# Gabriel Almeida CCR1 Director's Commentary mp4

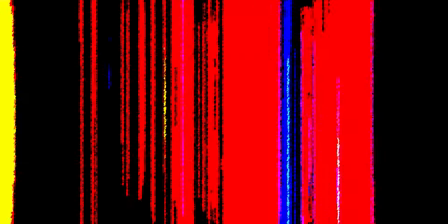[0:00]
My product, Blank Slate, falls under and conforms to the conventions of the psychological thriller and drama category.
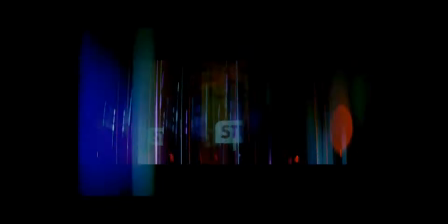[0:07]
Psychological thriller and drama films are known to explore dark themes, feature complex characters,
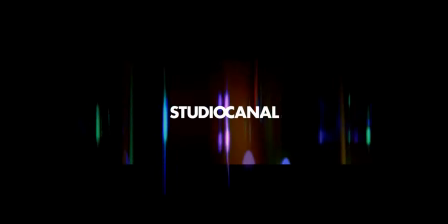[0:11]
psychological manipulation, and moral challenges, which in turn resonate emotionally with the audience. I included the theme of supernatural events as the main character Michael wakes up one morning and discovers he is invisible.
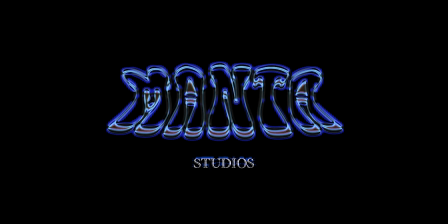[0:22]
The film is about his experience and processing of this.
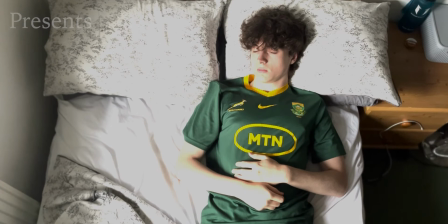[0:26]
Much like a lot of psychological thrillers and dark dramas, I edited the colours of most of the footage I shot to appear more bluish,
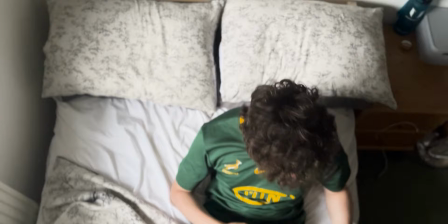[0:33]
greyish and desaturated, giving the sequence a dystopian element.
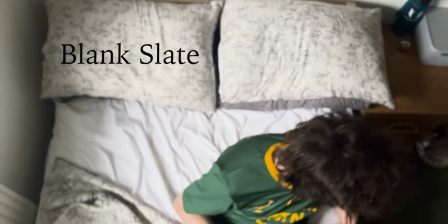[0:36]
The blues and greys gave a feeling of coldness, detachment and emotional distance, relating to how everyone has emotionally distanced themselves from Michael.
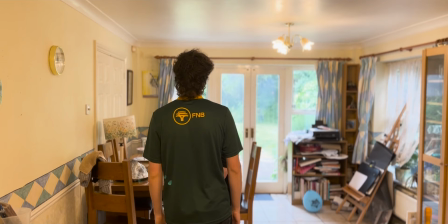[0:44]
I chose to stick to the rules of a psychological thriller with dark themes. In the narrative, I explore themes of isolation and depression as well as ostracising.
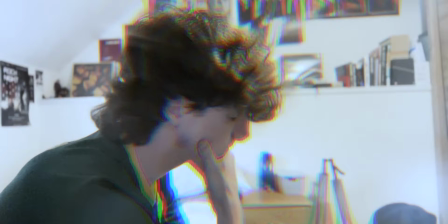[0:53]
I represent the internal struggles of the main character, Michael, through his body language and facial expressions.
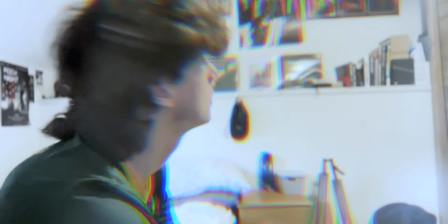[0:59]
I also used flashbacks, which use a black and white filter and were inspired by the flashbacks in the psychological thriller film Memento.
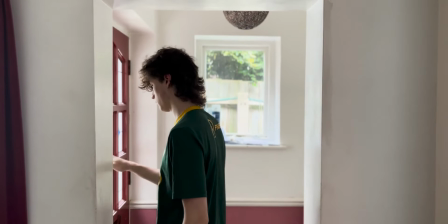[1:07]
The narrative I have chosen is unconventional and does not conform to Tordorov's narrative, and the story also does not show in a linear, traditional structure.
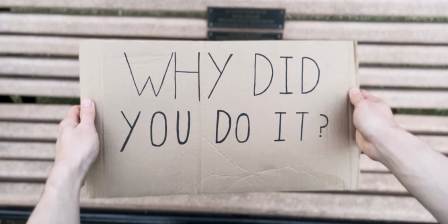[1:16]
I used camera angles such as POV and over-the-shoulder shots to give the opening
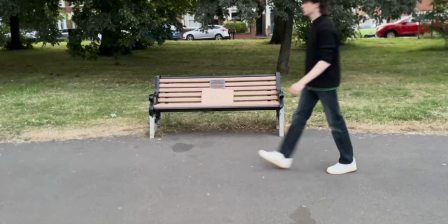[1:21]
sequence a personal aspect and to establish a personal relationship with the character and viewer.
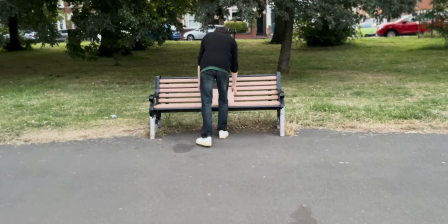[1:25]
I used the rule of thirds often, such as the mid-shots where you see Michael from the back looking at the signs.
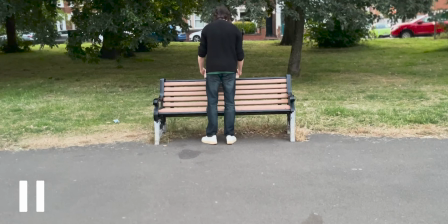[1:31]
I made sure to have the bench, the sign, and stand positioned exactly in the middle third of the shot. This was to add intensity to the scene and ensure the viewer's gaze would go only to Michael picking up the sign and to focus on the highlight of the scene, instead of background objects that might be eye-catching or moving.
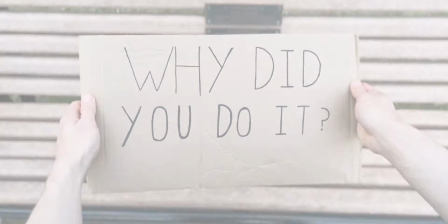[1:47]
I chose not to use many obscure or attention-drawing props in this short film, as I wanted the focus of the viewer to be on the themes, main message and protagonist.
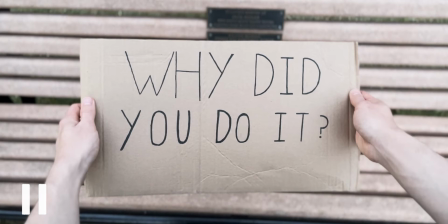[1:55]
However, the main props I used were two cardboard signs, one reading "Why did you do it?" and the other reading "You're going to pay."
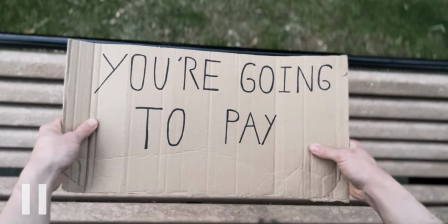[2:02]
I chose to have these simple cardboard signs with capital letter text positioned in the centre of the frame to immediately draw the viewer's attention to the message written on the prop instead of the prop itself. I made sure to have the signs handwritten instead of typed to create a sense of unease and mystery about who wrote them or where they came from.
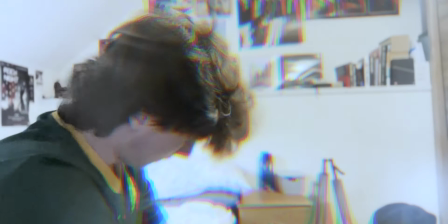[2:20]
I felt that keeping the props to a minimum was more impactful for the overall representation of the genre.
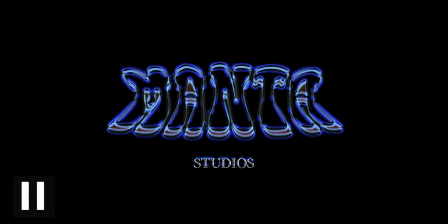[2:26]
My production logo, Manta Productions, follows the conventions of a psychological thriller production logo. These are things such as the following: an unusual font which cannot be read instantly, fragmentation and distortion, the logo is distorted and has a stretched appearance, and negative space.
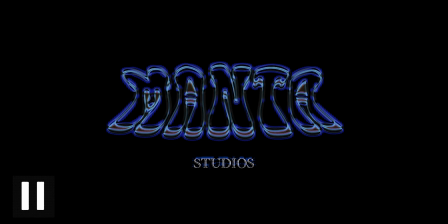[2:42]
The logo is translucent, featured on a black background, suggesting unease and dark themes to come.
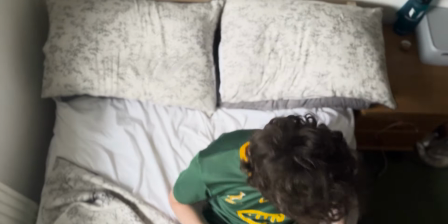[2:47]
The font I used for the title logo reading Blank Slate is easy to read and simple.
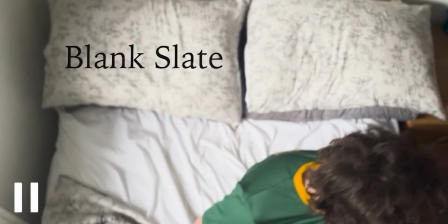[2:52]
I chose to have the logo in plain black without any colour. I did this in order not to use colours to represent connotations and meanings, such as red meaning romance or horror.
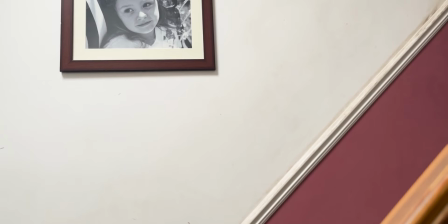[3:02]
I intended to leave the genre of the film at this early stage to the viewer's imagination. This is as I didn't want to draw the audience's attention away from the sequence itself.
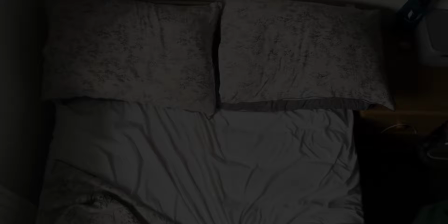[3:10]
Because of this, I had the logo appear and disappear quickly on one of the pillows in Michael's bed as he's getting up. The titles in this short film follow a conventional order for a psychological thriller or most modern films.
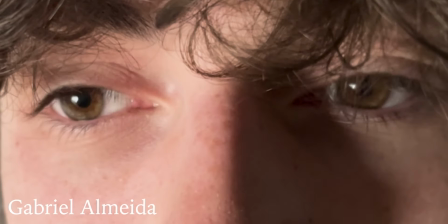[3:23]
The production companies, the director, the actors, in order of appearance, then finally the logo of the film.
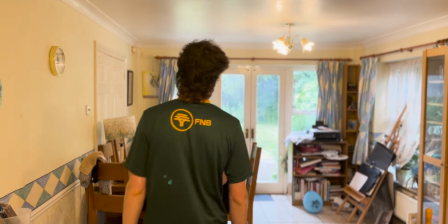[3:29]
I decided to have only two locations, Michael's house and his local park.
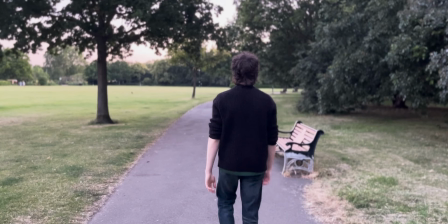[3:34]
I chose to do this as it shifted the focus more to Michael's character and his interactions with his surroundings.
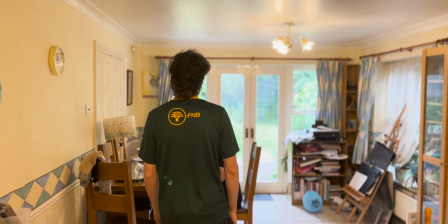[3:40]
Another reason I chose to do this is that shooting in Michael's house gave the scenes a personal feel and connection to his character.
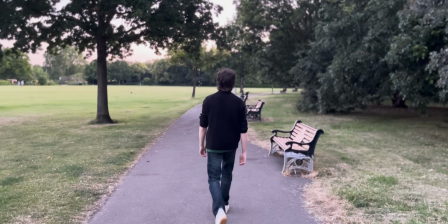[3:47]
Similarly, shooting in the park, where no one was around, gave an isolated feel and showed his alienation more clearly.
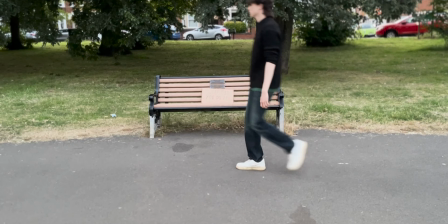[3:54]
I also feel that it gave the film a cohesive atmosphere.
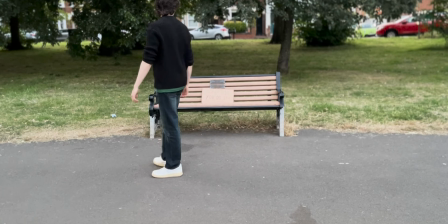[3:57]
I made sure to shoot all the footage outside in the evening, as I thought shooting it during the day when it was sunnier would communicate the wrong moods and conventions.